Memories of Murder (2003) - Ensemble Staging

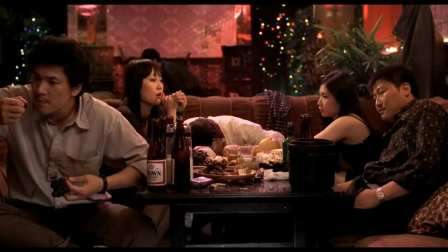246s
He just lets our attention move from Detective Park to Detective Seo.
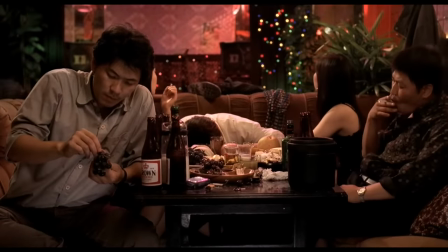255s
But in the center of frame, something catches our eye, and we realize another character, Detective Cho, is making out with a hostess in the back.
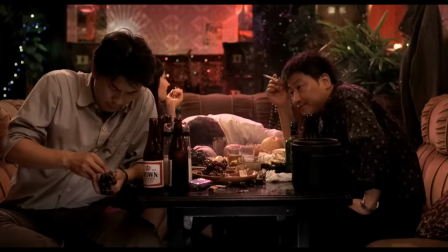263s
So now we have two stories, foreground and background,
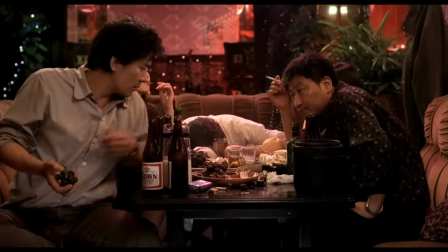266s
and Bong plays them against each other to contrast the serious with the silly.
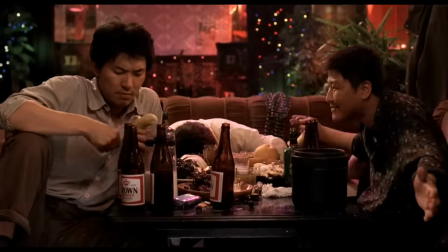276s
As the scene builds, he slowly pushes the camera in, which hides the two women and focuses our attention on the main pair,
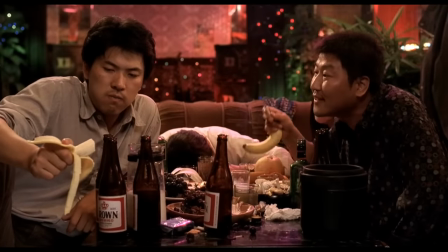282s
and he lets the actors use their hands to tell the story,
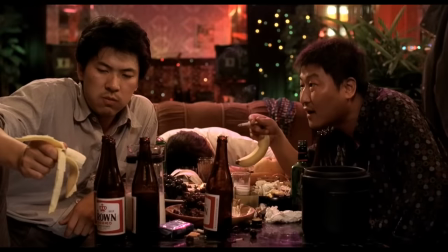288s
especially when the argument reaches its breaking point.
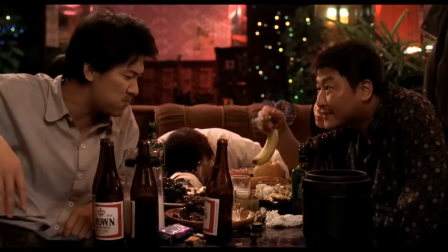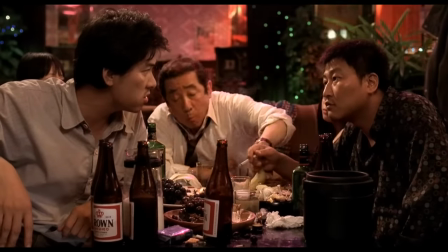296s
But suddenly, the chief enters the scene.
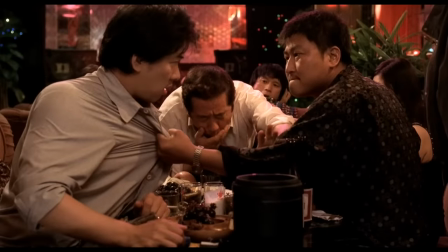302s
This is the moment when all the ensemble staging pays off. We have an unexpected third story, and it interrupts both of the others with
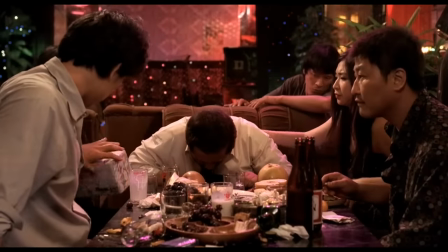317s
a joke. From now on, the rest of the scene is the third story, as the chief outlines his plan to catch the serial killer.
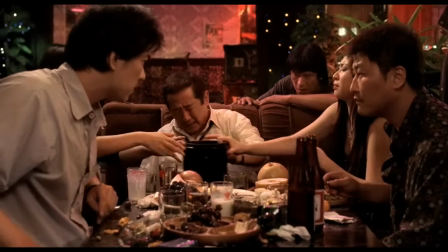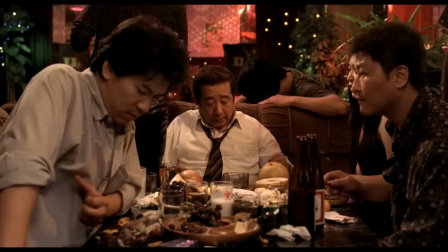330s
But why do this in one shot? I think it underscores the theme.
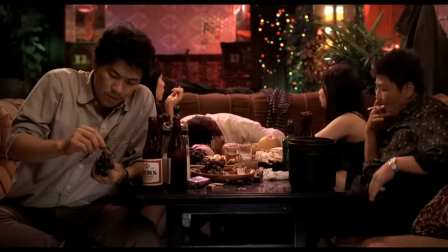336s
The first story is a petty argument. The second story is just lust. None of these cops is doing work, they're all being selfish.
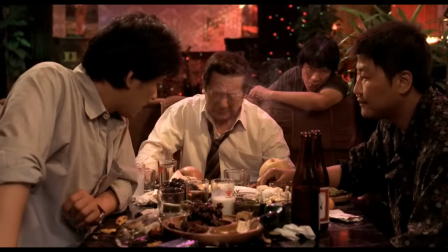345s
It's not until the third story that they think about the victims and the case.
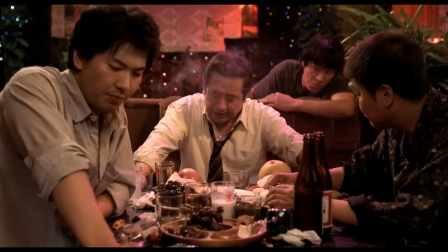353s
The chief literally provides the moral center of the frame.
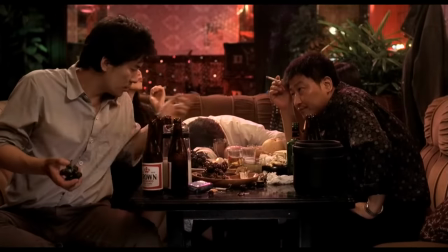356s
And if Bong had shot the scene with coverage, we wouldn't see the connection between the first story, and the second,
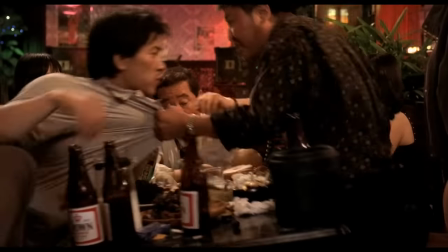364s
and from both stories to the third.
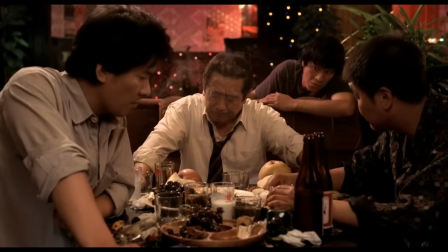370s
This is the kind of directing that's unbelievably rare today, and it shows the value of playing a scene as an ensemble rather than cutting from one face to another.
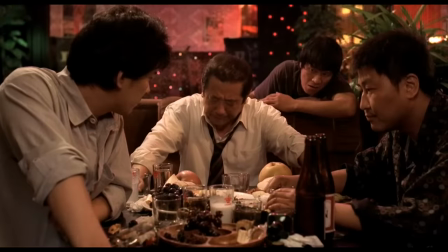379s
Because sometimes I just want to stay in that particular place with the actors and let the actors settle it and not let you help me tell the story by getting closer to my face. Just Let me do it, okay